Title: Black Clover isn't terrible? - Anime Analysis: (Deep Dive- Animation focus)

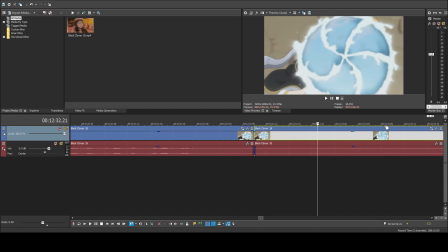454s
Not trying to bash any animators out there but I mean it generally
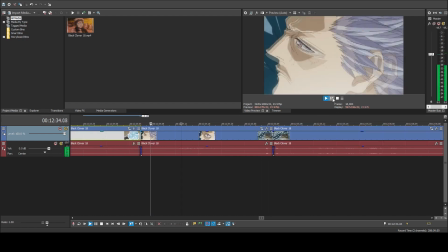461s
looks good if you play it it doesn't look terrible it looks pretty solid but
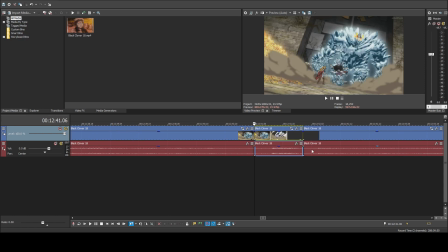467s
when scenes like this come around this is probably the animation director's fault as the animators didn't put enough in between frames so there's probably a second
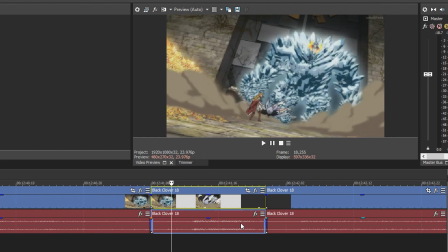479s
here that's supposed to do a frame in between this frame and this frame and
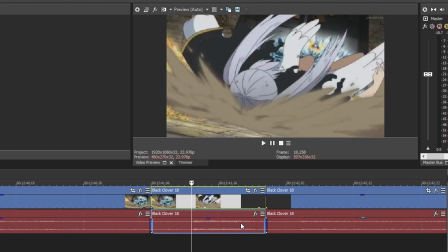484s
it's just gone and so no all just appears out of nowhere now you could assume well this could be a fast scene
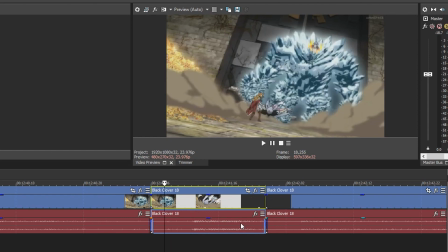489s
um no because thing is is that fast scenes are done by once so as you can
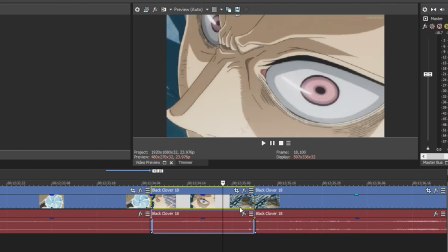500s
see here marius is whipping his head fairly quickly what
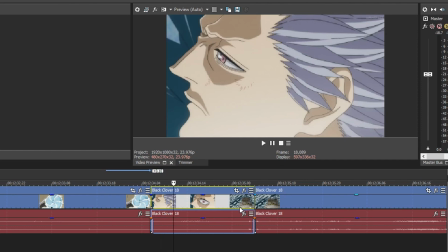506s
we have here is every frame of his movement starting now he's moving his head And that creates a very fast motion of his face moving.
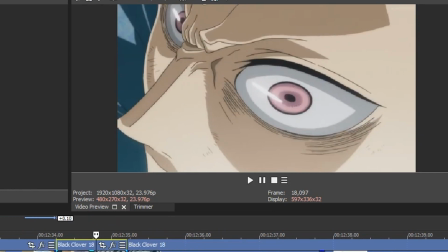520s
Now, the illusion of even faster motion can be made by skipping frames, which is totally fine, but it doesn't create for a smooth movement.
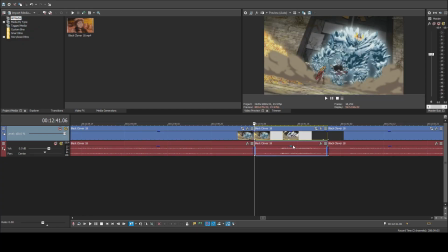528s
Now, what we have here is that Noel is hit with something. When you're hit with something, you should travel at your peak velocity at the beginning, and it should reduce to zero when you fall to the ground, basically. You should stop moving. But what happens is Noelle gets hit, she starts moving slowly,
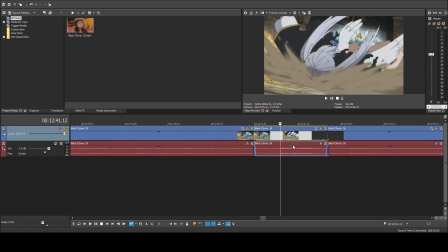545s
and then she flies very fast, which is just against the laws of physics. It makes no sense. And this is kind of where the bad animation aspect in Black Clover comes from. So yeah, I hope I explained that all right.
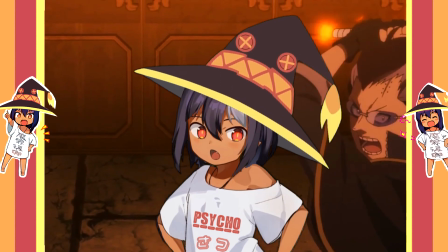563s
Overall, the story is good, and the animation isn't my Hero Academia level or anything, but it still beats looking at paper on occasion.
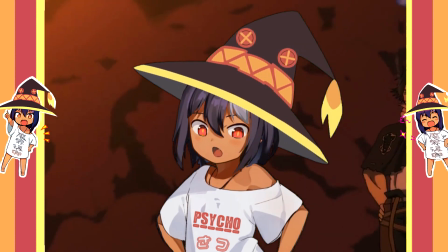571s
Even though the manga from the looks of it surpasses the anime in visual consistency and pacing.
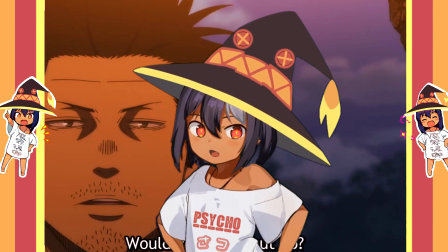578s
It's just a huge part of the show is the opening,
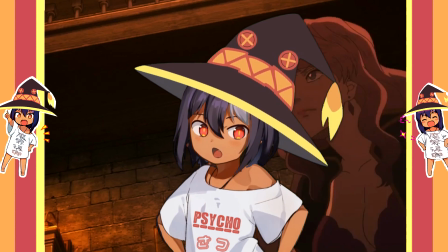583s
the ending, the songs, the visuals, and the voice actors. And the openings and the endings is just some of the best stuff anime has to offer.
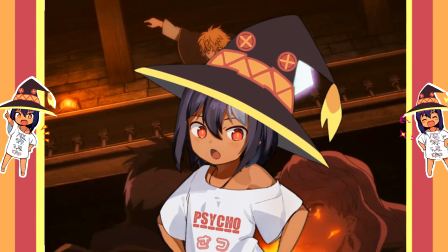592s
It almost felt like nothing could ruin my mood as I was so hyped up by them. I just had to continue watching.
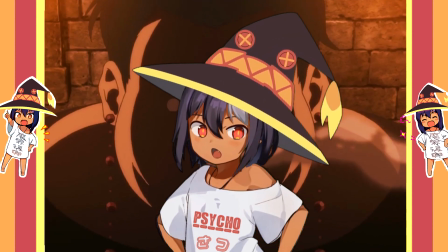598s
In the end, I'd be confident to give this adaptation from my current standing a solid 7.5 out of 10,
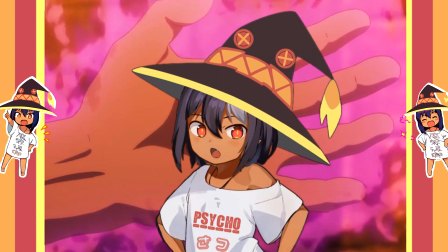605s
which is pretty good in my book. My base standard for good anime is a 7, and if scores are higher than that, I feel like it's doing something right.
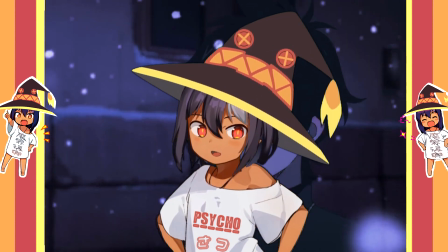613s
I know everyone won't feel the same way, but it's all good. I do love hearing others' opinions, and it does help adjust my recommendations to fit specific people.
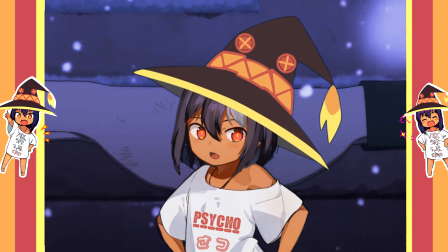623s
And I hope that this video does the same for you guys. If you guys did like this video, let me know.
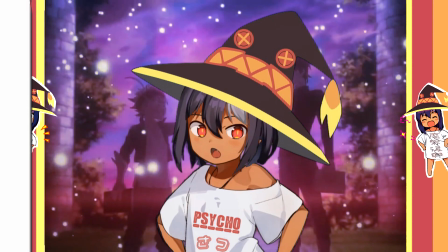628s
I'll definitely consider different topics besides an overall series analysis in the future.
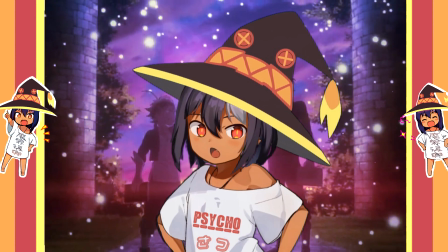632s
But as this is the first of its kind on my channel, I decided to make it fairly simple and just speak my mind on this anime.
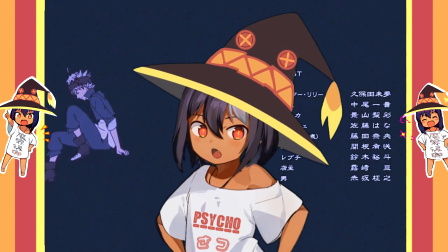640s
Anyhow guys, be sure to subscribe for future content. I'm trying to post more frequently now.
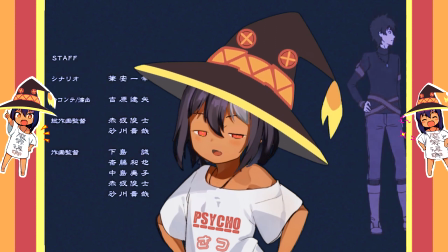645s
Plan on linking my Patreon and Ko-fi in the description. If you would like to donate, anything is appreciated.
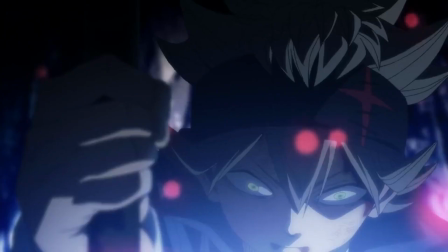651s
As of now, I'll see you weebs later. Bye bye.